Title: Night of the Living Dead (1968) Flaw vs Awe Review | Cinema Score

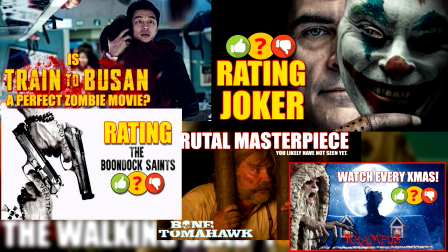0s
A playlist for previous movie Flaw in Awe videos can be found in the top right hand corner.
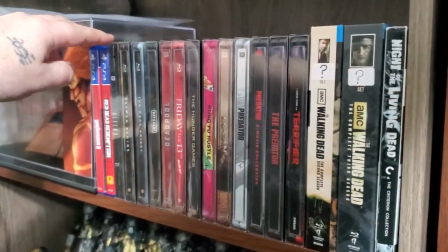5s
Now our Flaw in Awe review style is a bit different, but I hope you enjoy watching them as much as I enjoy making them.
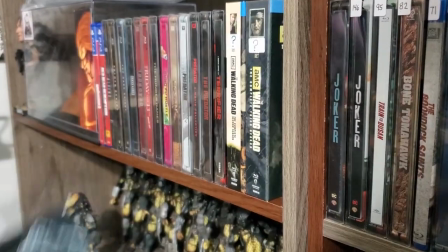12s
And instead of going over the rules in every video, I'll post a basic breakdown of the rules in the description box for those interested.
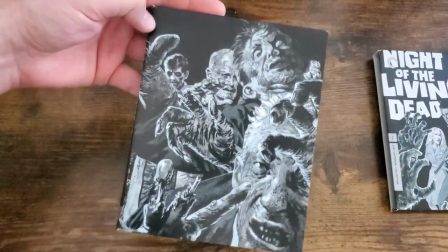20s
And that allows us to get right into Night of the Living Dead from all the way back in 1968.
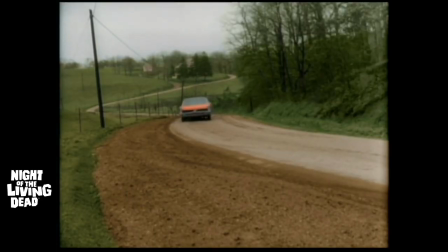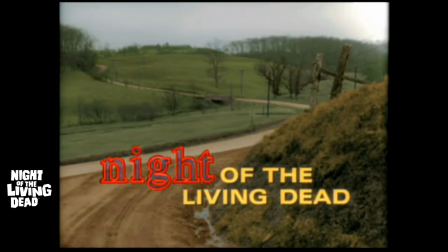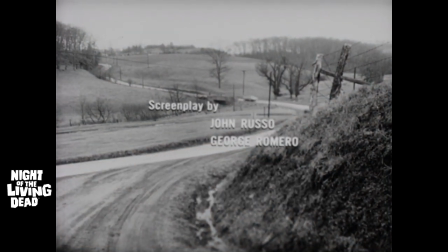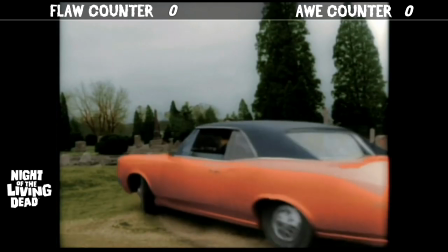44s
brother johnny and sister barbara are driving to a cemetery out of town there's
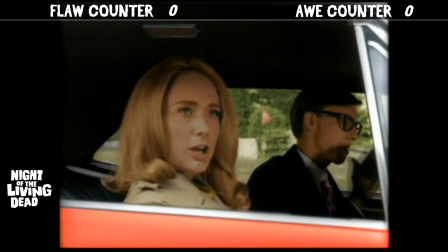49s
nice visuals along the way that fit the area with the winding pennsylvania roads and
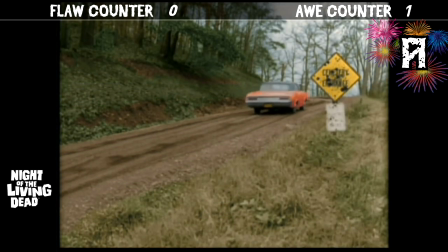54s
a sign all shot to credits over live action is a
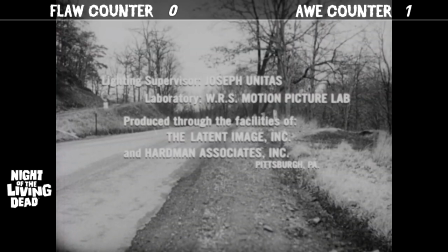59s
nope and that goes for all movies new and old johnny it takes you five
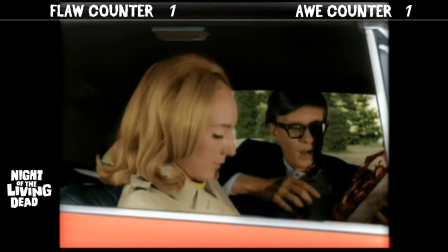65s
minutes yeah five minutes to put the wreath on the grave and six hours to drive back and forth There's good chemistry between the siblings,
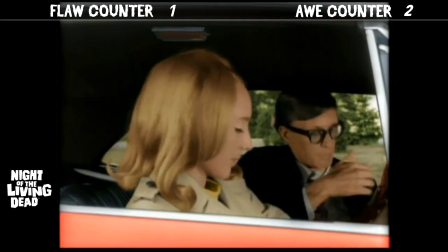72s
but obnoxious exposition is painfully obvious.
Mother wants to remember, so we trot 200 miles into the country and she stays at home.
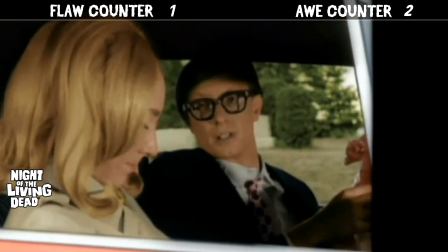80s
You might as well look at the damn camera and speak right to the audience.
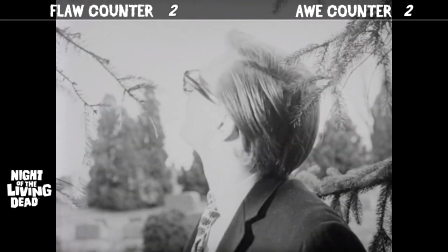84s
For an old film, they did a solid job letting the atmosphere and environment spill into this moment.
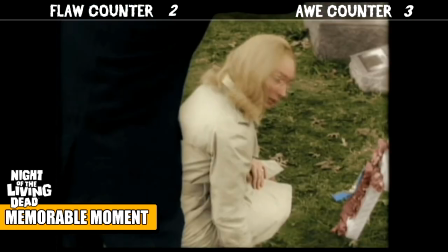91s It was from right over there. I jumped out at you from behind the tree and Grandpa got all excited and he shook his fist at me and he said, Boy, you'll be damned to hell.
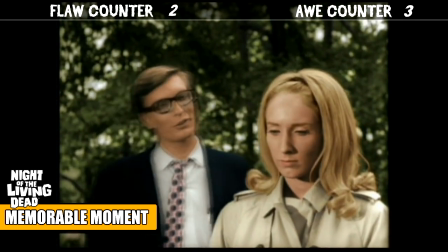100s Johnny, you're still afraid stop it now. I mean it
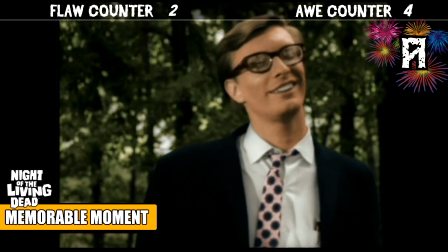109s They're coming to get you Barbara They're coming for you Barbara stop it.
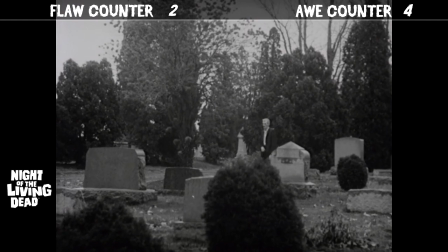115s You're acting like a child look that comes one of them now Here he comes now.
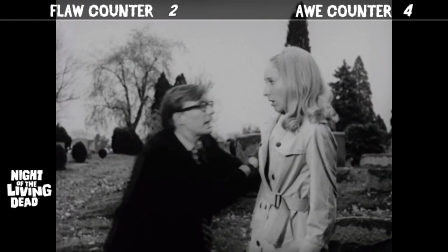120s I'm getting out of sure.
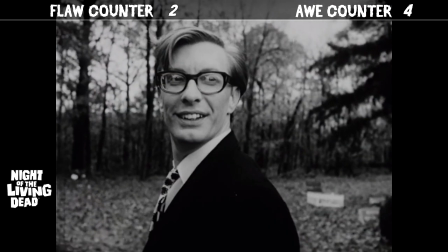121s
He's being obnoxious to his sister But there's a childish playfulness that nicely contrasts with what's about to happen
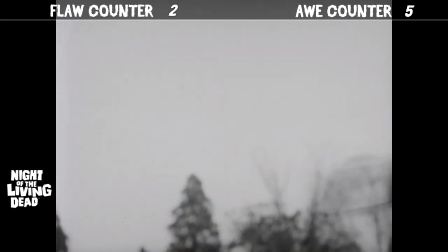132s
A sudden, unexpected attack kicks things off,
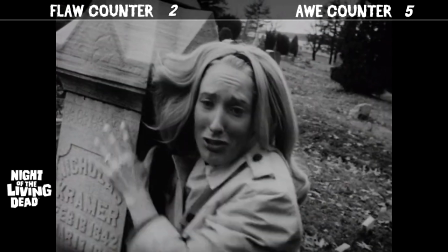135s
and the subtle use of the Dutch angle here captures a moment that stands out.
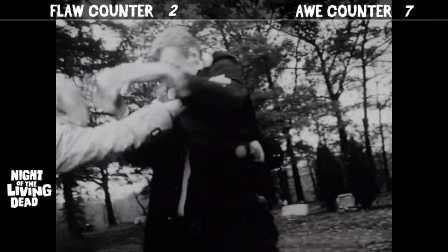141s
Yeah, this, uh, tussle is soft.
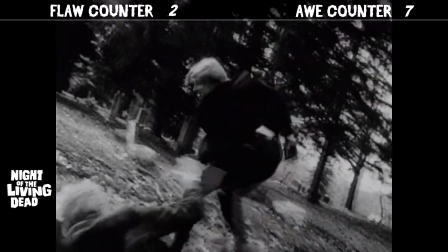146s
Now, we gotta be fair, but we will not punish older movies and or independent ones by bombarding them with flaws.
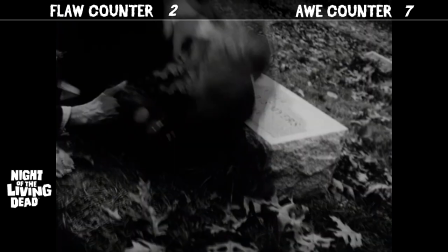154s
We only flaw moments that truly interfere with the scene.
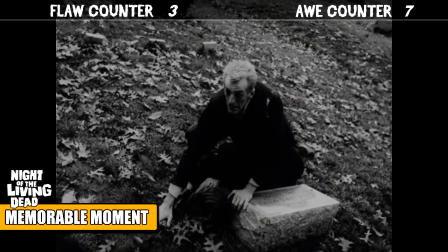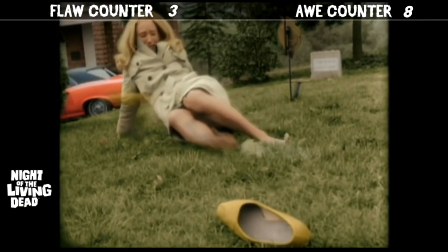165s
those aren't no running shoes get them out of here this ghoul
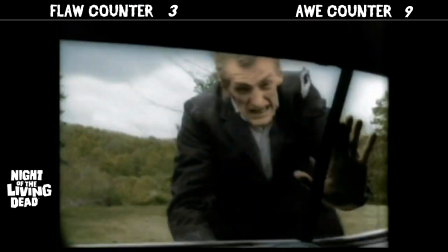170s
immediately goes for the door handle and then he problem solves with a
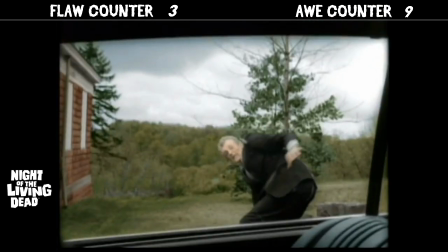176s
rock now this might turn off some zombie fans that prefer the brain dead
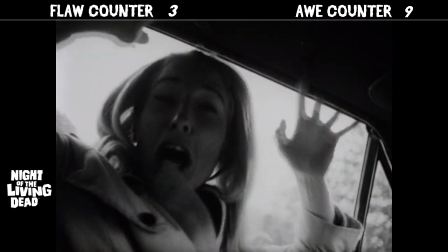181s
type but i do encourage newer fans to appreciate this version for what it is and
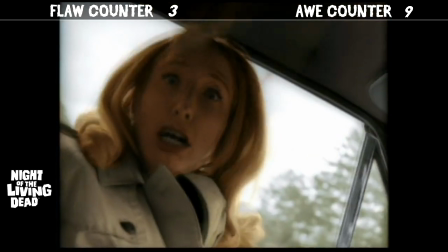186s
it does help raise the tension and the danger that barbara is in
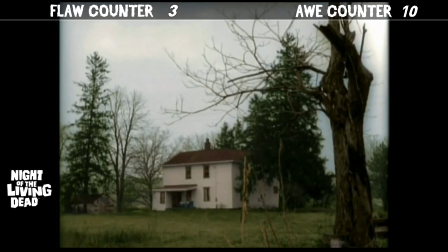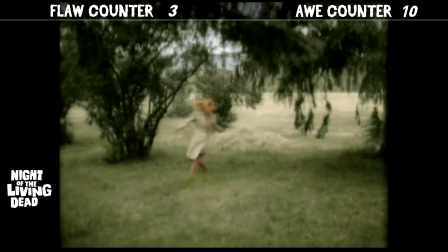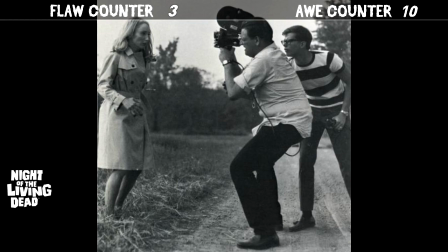200s
this music drills into my brain under 10 minutes and we have a smooth and simple
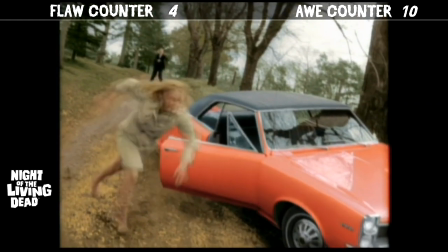207s
setup since johnny had the car keys that leads barbara to take shelter in the first house she comes across
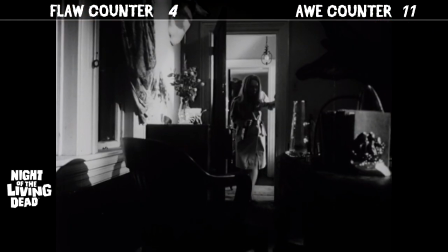215s
yo why is there a jump scare here
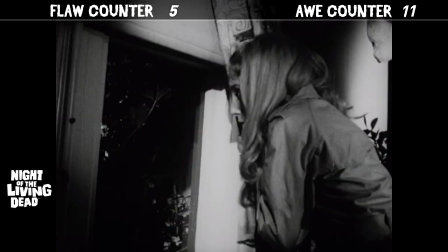221s
sound effects are missing here and it's too important of a moment to skip them